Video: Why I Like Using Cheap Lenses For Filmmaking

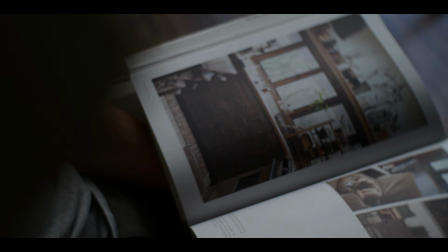So recently I've been thinking about the fact that there are a lot of cameras these days that have very high resolution and can render a lot of detail.
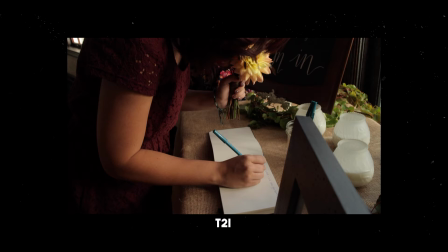But with that sharpness sometimes comes a stark and soulless image. When I got my first video DSLR, because the image was naturally soft,
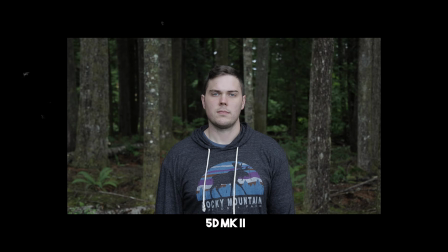the struggle was to find the sharpest lens and never put any filter in front of it unless I really needed to.
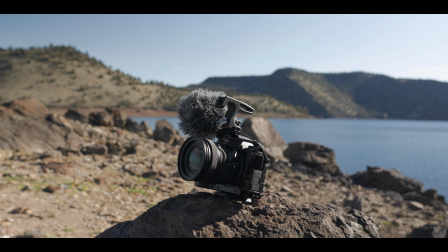And when I did, I wanted the filter that would reduce the sharpness the least. Fast forward to 2022, and I have cameras that create very sharp images and lenses that do the same.
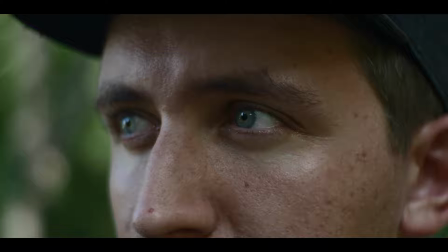My tendency now is to dirty up the image with diffusion filters and using lower quality lenses to give the images more character.
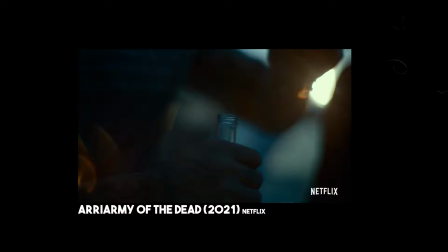You see this in plenty of movies as well.
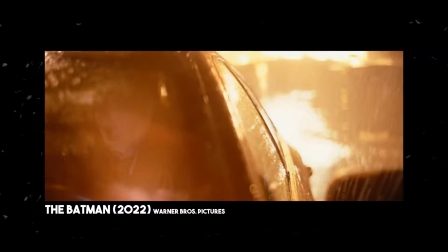Cinematographers will shoot on modern cameras and use older, technically imperfect lenses to create a look in the film.
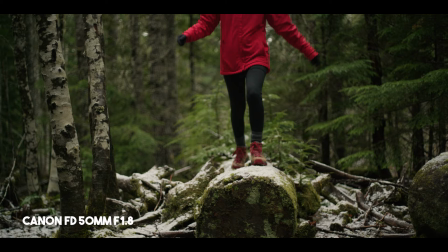So these days, there's a lot of cameras out there that can produce really sharp and detailed 4K, 6K, heck even 12K video. But sometimes having the most insanely sharp looking image isn't necessarily what everybody's going for.
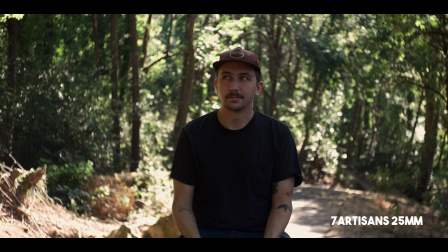There are cameras like the E-M1 Mark II or the Panasonic GX85, for example, that don't have optical low-pass filters and so they can actually benefit from lenses that can help mitigate the super sharp look of those sensors. So in this video, I kinda just wanted to show you some sequences that I shot with some pretty cheap and technically imperfect lenses.
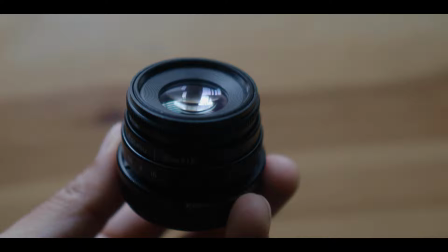One of them was a really cheap $30 C mount lens was a 35 millimeter
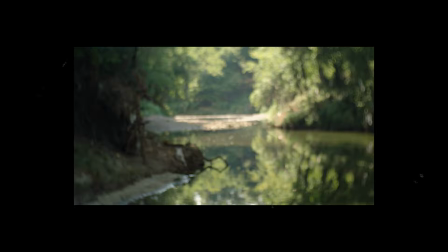f1.6 but after buying it I quickly returned it because I realized that it wouldn't focus to infinity.
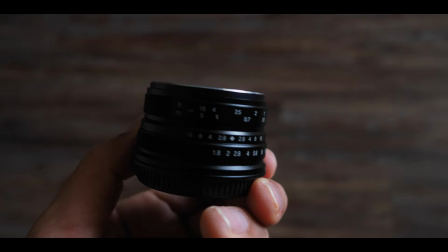But another lens that I'll be using is one that I can definitely recommend which is the 7 Artisans 25 millimeter f1.8.
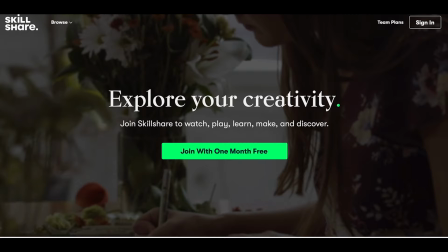But before we get into that I do want to thank the sponsor of today's video which is Skillshare. Skillshare is an online learning community for creative and curious people.
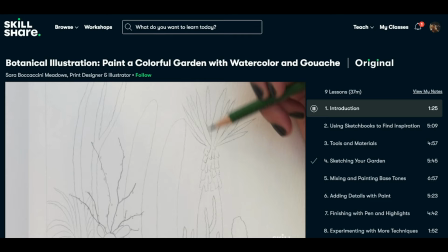Whether it's photography, video, design. Skillshare has thousands of inspiring classes that'll help you gain more knowledge on whatever subject you're interested in.
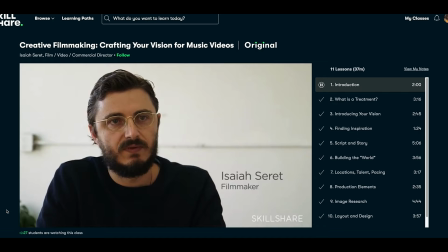Skillshare is curated specifically for learning, so you'll never have to deal with any annoying ads.
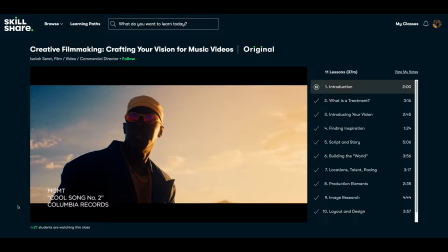So one Skillshare class I want to recommend you check out is Creative Filmmaking, Crafting Your Vision for Music Videos with Isaiah Surrett. So one thing that I've really been wanting to learn how to do better is create treatments for video projects, and that's exactly what Isaiah teaches in this class.
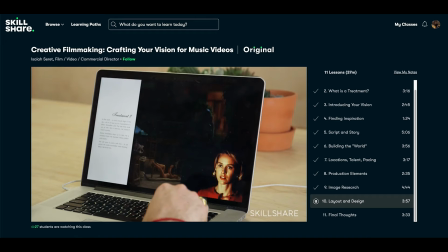So whether you want to pitch for a music video, commercials, or short films.
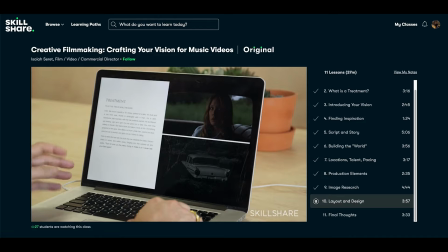In this class, you'll learn how to find inspiration and put your ideas into a treatment that can convey how you want your films to look and feel. The really cool thing is that the first 1000 people to click the link in the description below are going to get a one month free trial of Skillshare. So I would highly recommend go down in the description, click that link to get a one month free trial and learn something new. Once again, big thanks to Skillshare for sponsoring this video.
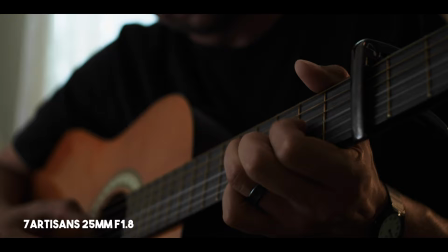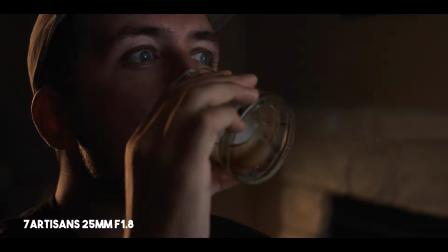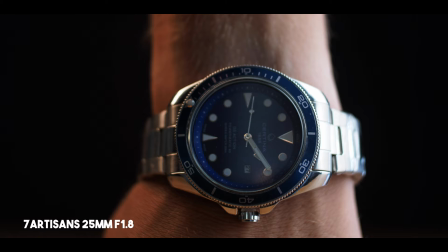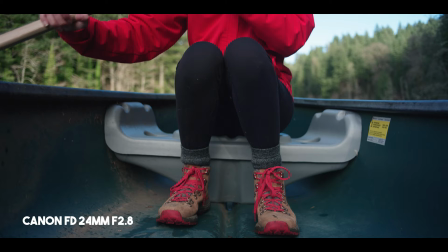So this video isn't really about any lens in particular,
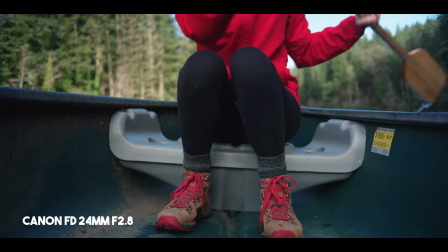but more just the idea of using cheaper or older glass intentionally to create a certain look to your videos.
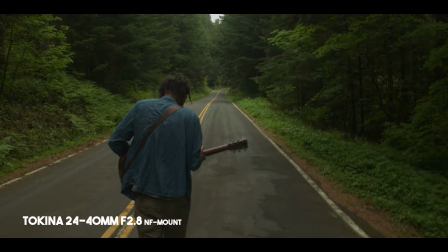Don't get me wrong, I do love the sharp modern glass that I have,
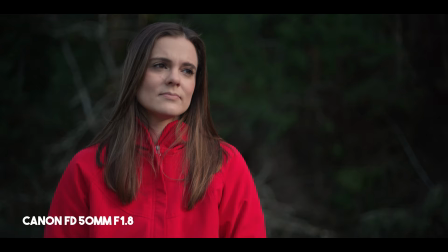but adding a little bit of texture and character into your image by using imperfect lenses is something that I think a lot of cameras can benefit from.
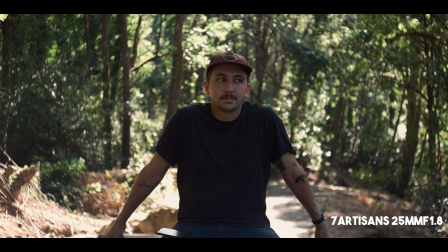Seven Artisan's 25 millimeter f1.8 is a perfect example of a cheap lens that has vintage characteristics.
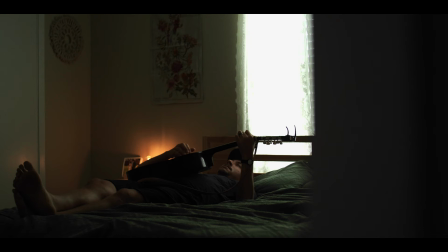So vintage Lensage lenses or these cheap lenses that you can get on eBay and Amazon are not necessarily what I'm going to bring with me on a paid shoot, but if you're willing to work with them a little bit,
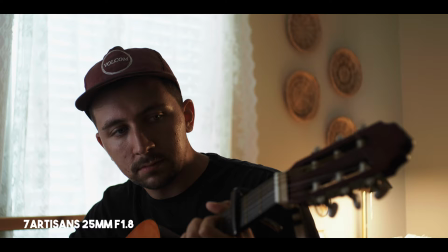make sure that you nail your manual focus and maybe block out some of the light that's going to hit them because these lenses are known to flare, then you can actually get some really nice looking images out of them. So this 7 Artisans lens is one that I recommend a lot.